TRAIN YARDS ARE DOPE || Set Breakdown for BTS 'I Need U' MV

What's going on, all you lovely people? Welcome back to my channel. My name is Michael Hora, and this is a lovely penguin. Welcome back, guys. Today we got another awesome set breakdown for a really great music video. It was BTS's "I Need You," but you already knew that from reading the title of this video. Otherwise, why would you click on the video, you sillies, you know what I'm saying? But yeah, guys, before we jump into the breakdown, make sure that you're subbed to the channel because we want to keep growing. We want to keep able to we want to be able to keep reaching out to more and more people so they can see more of these videos and whatnot too, and then share that aggressive positivity with everybody,
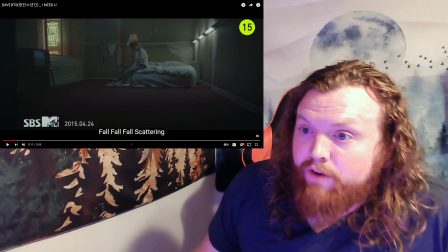0:47 you know what I'm saying? So yeah, let's dive right in. Very beginning shot of this whole entire video.
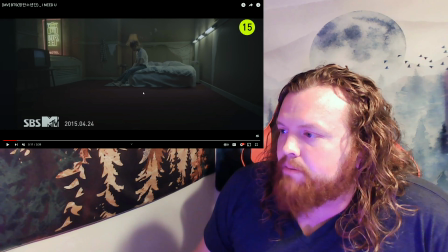0:55 We got Suga. He's chilling in this little apartment building that he's got going on here,
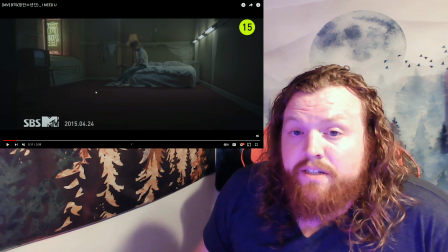0:59 and this is actually one of the pieces that is actually on a set that they built this, and they put this in here as well.
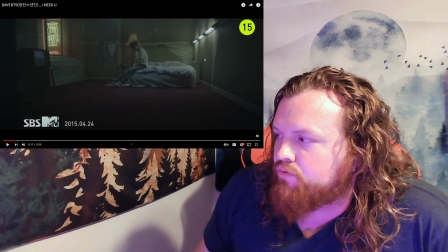1:07 Pretty standard in terms of bedrooms. I mean, there's very little going on in here, but that's exactly what they're looking for.
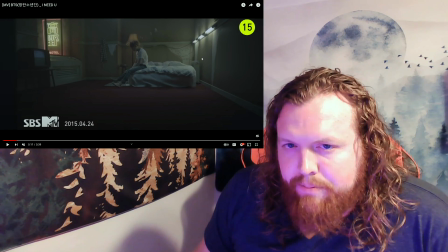1:16 You know, it's supposed to look like a very cheap apartment that's kind of depressing, and it doesn't have much going on.
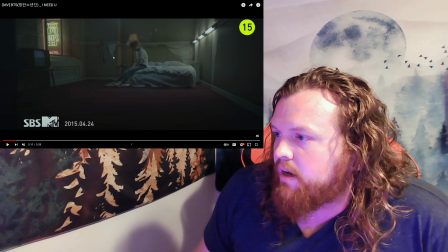1:22 The wallpaper's ripping off, you know, there's cracks. All that. They got the bright sign right outside, no curtains.
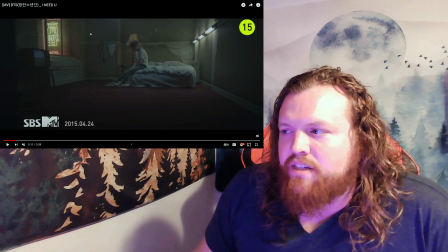1:29 Just really adds to the dingy, dark,
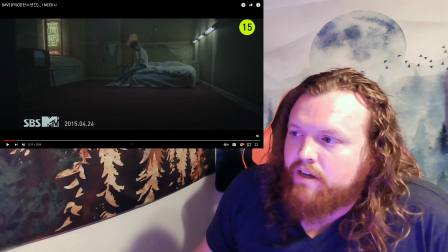1:33 sad area that Suga finds himself in, because it does definitely deal a lot with depression and stuff in this one.
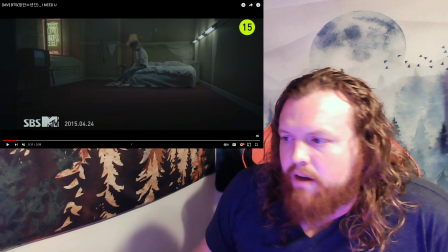1:41 So yeah, it's pretty well done. I mean, for the most part, TV and table here, you're going to rent that kind of stuff.
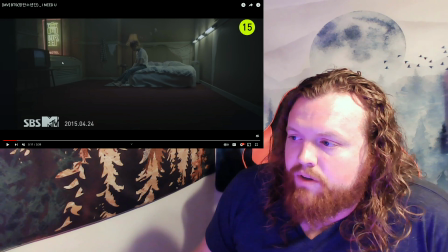1:49 For the air conditioner thing that they have over here, that is something that you can possibly rent, but you can also build it relatively easily as well.
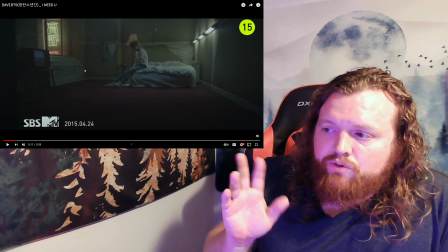2:01 You just kind of make two small flats where that has like that indented piece as well,
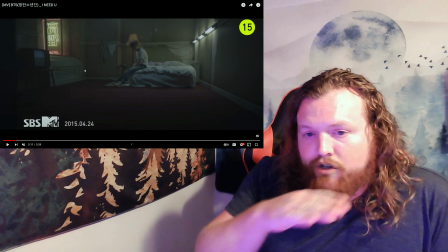2:07 and then instead of making it completely flat, you cut another hole inside there and you just put slats of wood going down at an angle so it looks like vents.
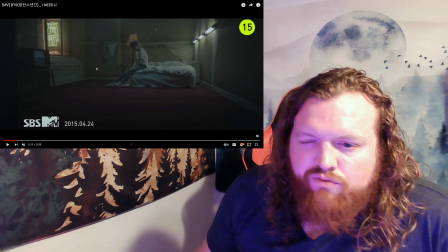2:16 So most likely it's something that they just rented or bought and put into place here,
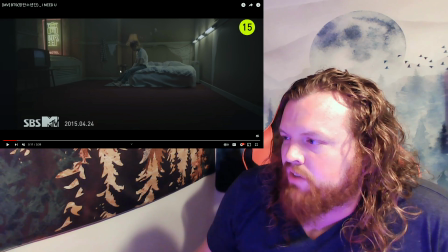2:21 but you know, for the most part, it's relatively a simple build here, you know.
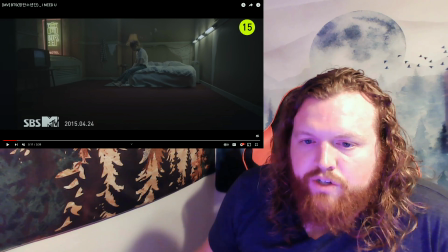2:28 Also, I mean, they literally put tube lights here, which isn't common in a apartment building.
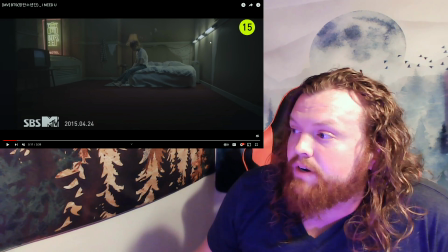2:34 Maybe not, at least not in the US. I don't know about Korea, but that kind of lighting is not typically what would be there.
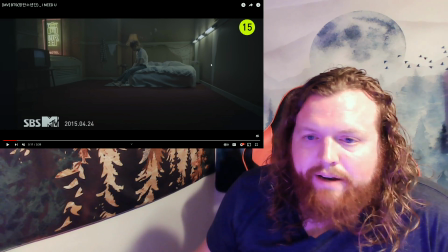2:40 That's something that the lighting team would bring and put into the video.
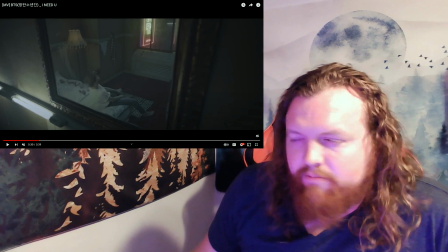2:45 So another little way that you can tell that this is a set rather than it being a actual
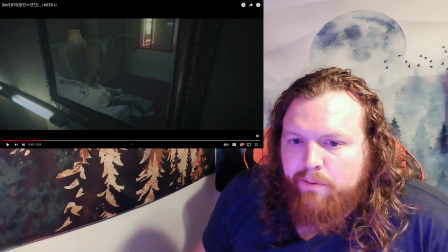2:54 location is that where it's based, it would be typically based inside of like some sort of a city where it'd be really crowded. There'd be a lot of stuff happening outside.
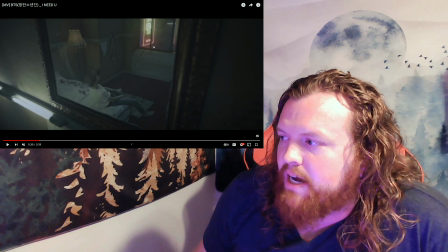3:03 And if you actually look really quickly outside the window here, besides the one neon light that's just outside of it, it's just dark.
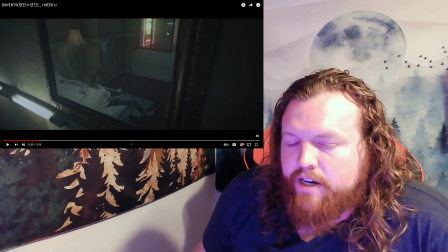3:11 It's just darkness out there. So that means they're actually in a studio and they didn't actually put anything there. But this flies by really quick, so it's not something I would expect anyone to notice.
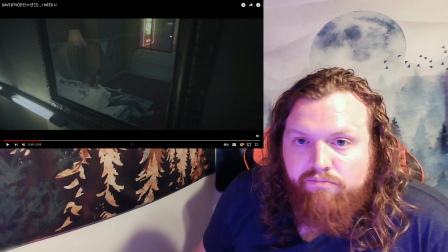3:21 I've only noticed it because I'm pausing and really, you know, really looking at each set and each shot.
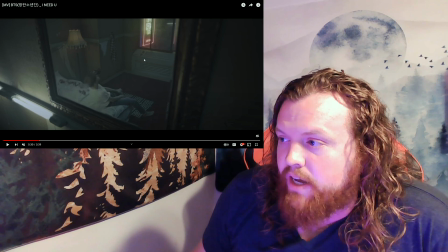3:27 But also, this is a great shot too, of just like a different perspective of looking through the mirror. It gives you a different angle on the room, and kind of shows his real like defeat as he lays back into the bed, you know.
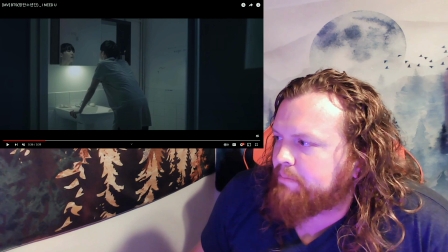3:40 Now this bathroom, I believe, is also on set. Harder to tell for sure, but it's kind of another situation where, I mean, for the most part,
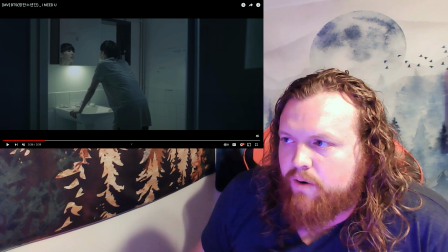3:52 a lot of the things that are happening in this video are very much involved with mental health and depression and just being caught in a bad situation in life or whatever. So for J-Hope, it's pills.
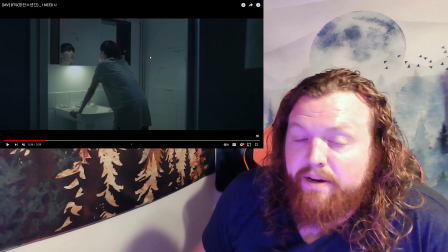4:07 It's abusing medications and such.
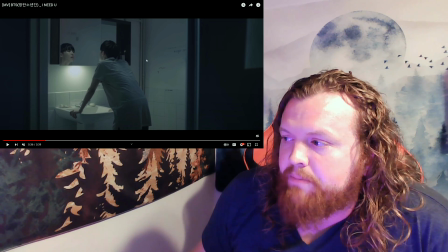4:09 And this is him kind of looking at himself in the mirror before he opens it and takes out some pills,
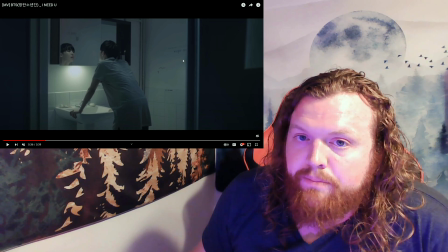4:14 which for the most part, you just get sugar pills and you put them in a bottle, and that would be it. But yeah, the rest of the stuff is just regular things you'd rent at a prop house for a bathroom.
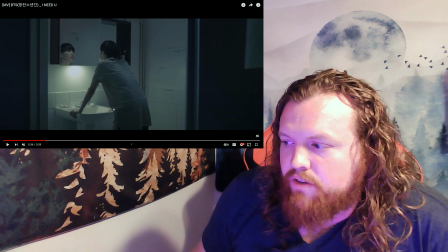4:27 Like that sink's probably not really secure or anything, so the fact that he's leaning on it, like, I'm sure there's a little bit of wobble.
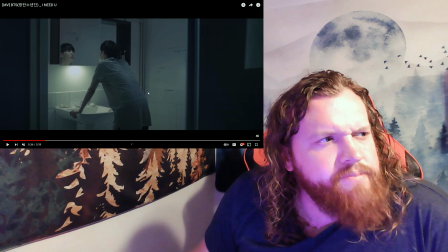4:33 I know in I forgot which video it was,
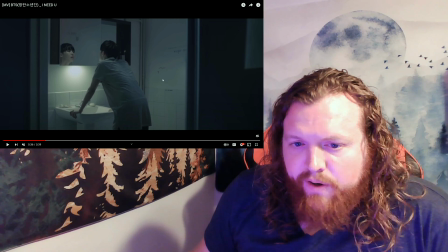4:37 but there's the one with the bathroom where in the behind the scenes you actually see V sitting on the toilet,
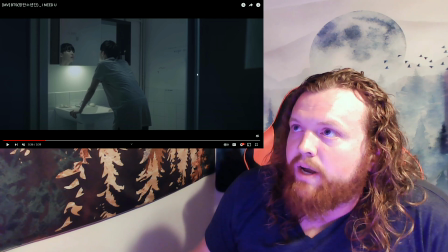4:44 and he like kind of slants his weight over to the side, and then the whole thing tips over.
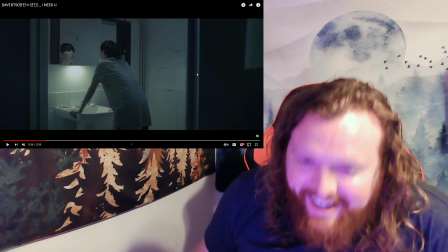4:49 He catches it.
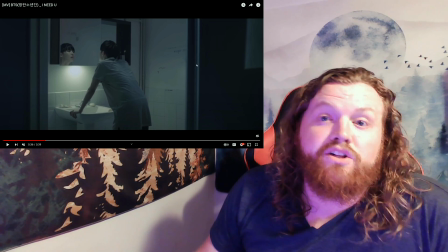4:50 In fairness, he doesn't actually let the whole thing drop, but you can see it's clearly not attached to the ground, and I'm assuming it's probably the same deal with the sink here.
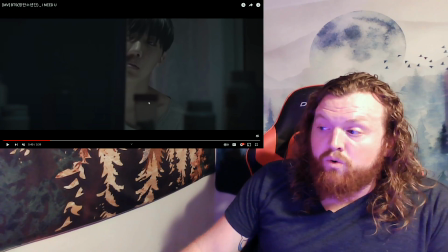4:59 So this is a really cool little shot that we see here.
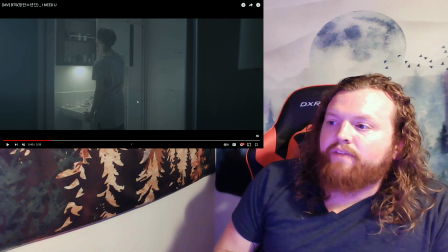5:03 When you see J-Hope, he opens up the mirror, and then you get to see it from the backside where you're seeing over his shoulder rather than looking directly at him.
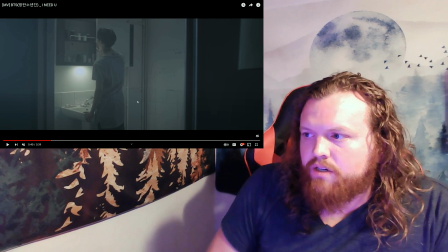5:12 It's a simple trick that you can do with the walls and such, where there's literally like a hole here,
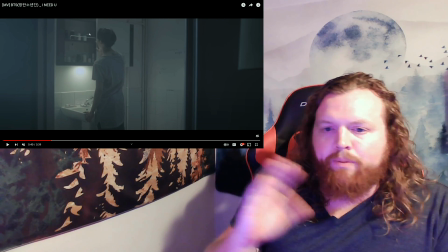5:19 possibly even a door that can open and close so that the camera can go behind
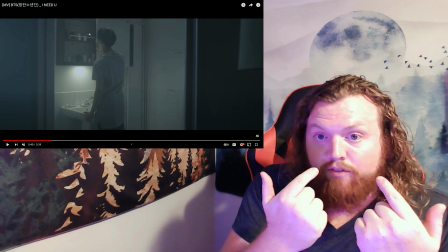5:24 it and it can look through and look him straight in the face as he opens up the mirror.
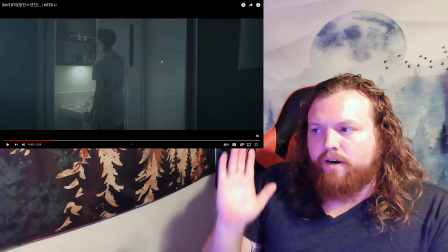5:29 And then when they do the reverse shot, it closes the door and it just looks like there's just a back wall to the panel there.
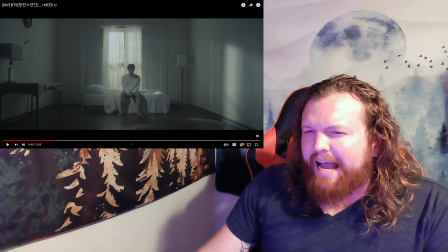5:37 And I believe this is the last one. Oh, no, sorry. This is not the last one.
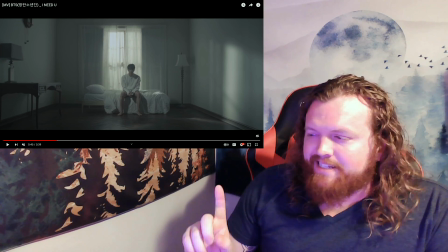5:41 I think this is a second to last set that's actually built on a
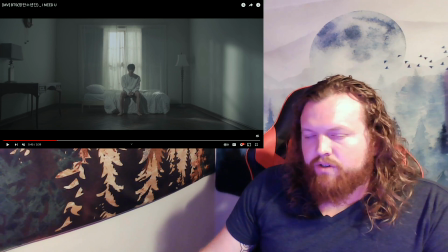5:46 set, on a studio, inside of a studio, excuse me. Again, it's another very simple bedroom. And the reason it is simple is just like I was saying before, it's all to do with mental illness. It's all to do with mental disorders and whatnot,
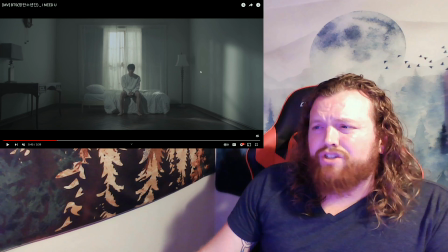6:05 and that feeling of loneliness and just like depression and isolation. So the less things that are around him, the more isolated you'd feel. And we get that feeling as the audience as we watch and we see how empty
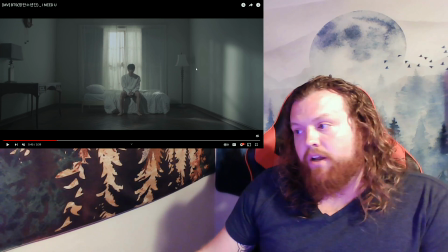6:21 their life is, you know, even though it's just the things that are in his room.
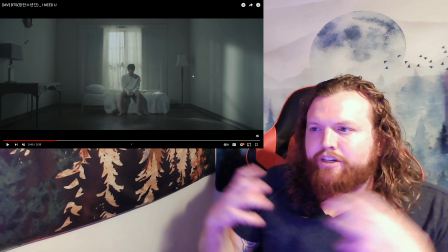6:26 It just kind of outwardly expresses the emptiness inside.
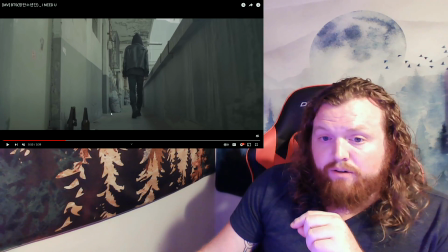6:30 I will say there's not going to be much to say about some of the outdoor shots because they quite literally just have
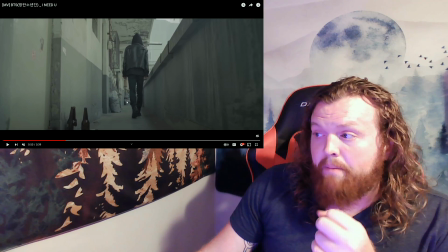6:39 shots at locations, which is amazing. They got some really great locations.
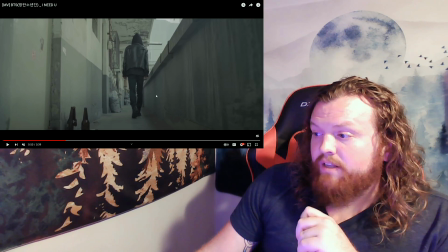6:44 This is an apartment building and stuff, and for the most part, all that the art department would be doing is if there wasn't like enough things scattered around,
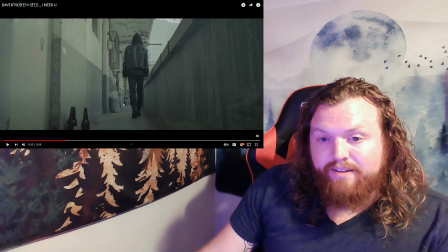6:54 they would bring extra stuff in order to put into the shot that would fit and make it look like it was already there.
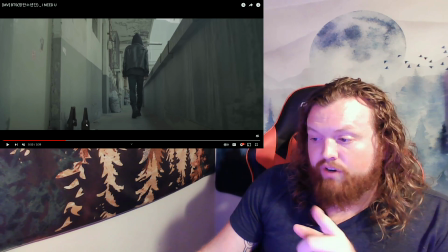7:00 And they're also making sure that no labels are showing either.
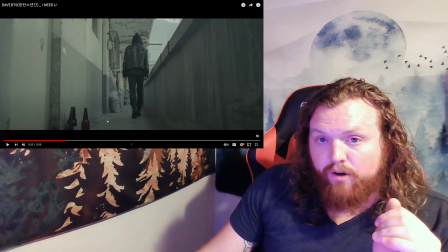7:04 So like these bottles here, you can't see any logos on them or anything like that because that can get you in trouble.
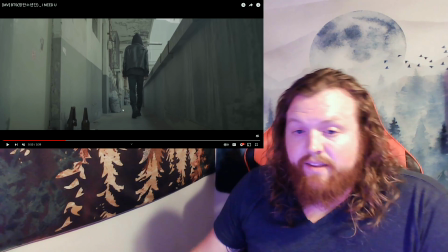7:10 You can get sued by the company if they don't like that their stuff is in your video and whatnot.
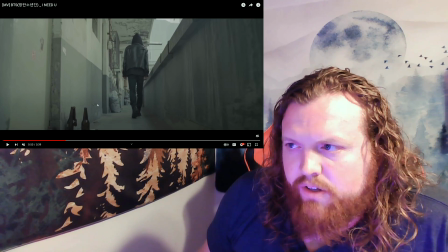7:15 So that's realistically all that the art team is going to be doing for the outdoor shots.
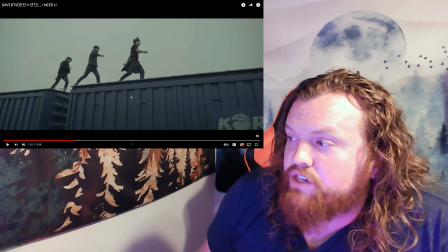7:19 I will say too, it is really cool how they actually rented out the train yard for the shoot. Again, not really anything that the art department is going to have to do for this one. It's just a great shot. I think like every shot that they have in this train yard is sick.
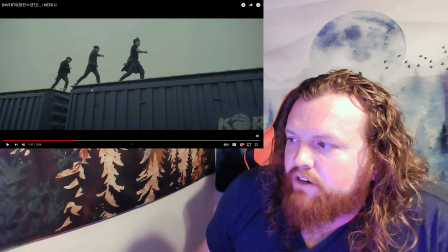7:34 It just adds that bit of adventure and camaraderie that like we're not seeing when they're all isolated and stuff. So there's like that bit of hope as well. See, like our guys, they're all sitting together.
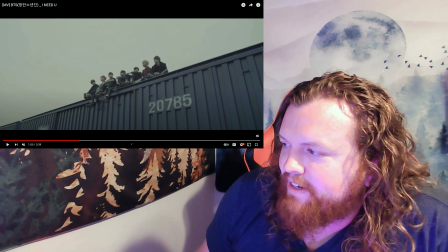7:46 They're chilling. You know what I'm saying? It's nice. They're all together and they're happy.
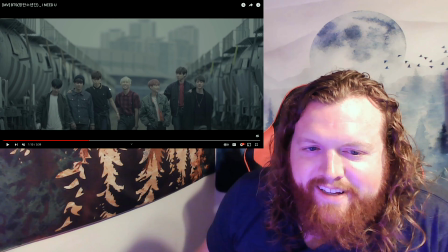7:51 Also, I had to get RM cheesing so hard in the middle here again.
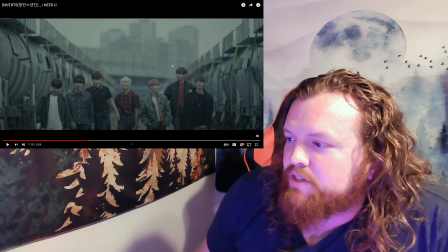7:57 But I mean, this is just one of those kind of iconic shots where you get like
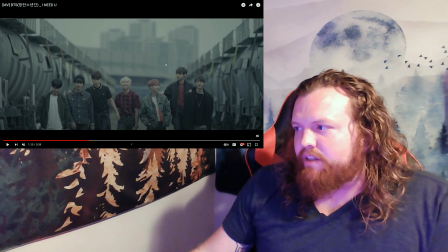8:02 really long depth in the shot of like the background buildings,
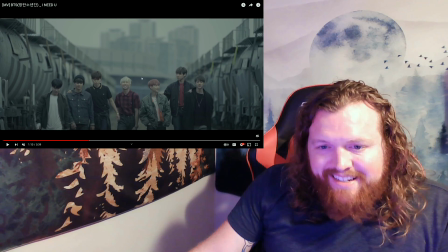8:07 the cities, as well as they're really distant and far away from all that madness of a city,
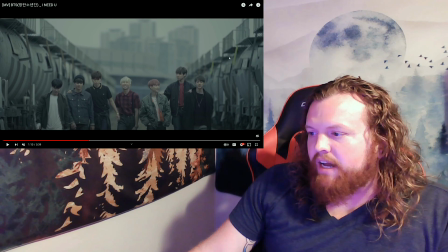8:12 and they're out here in the train yard, just the guys enjoying themselves and having a good time.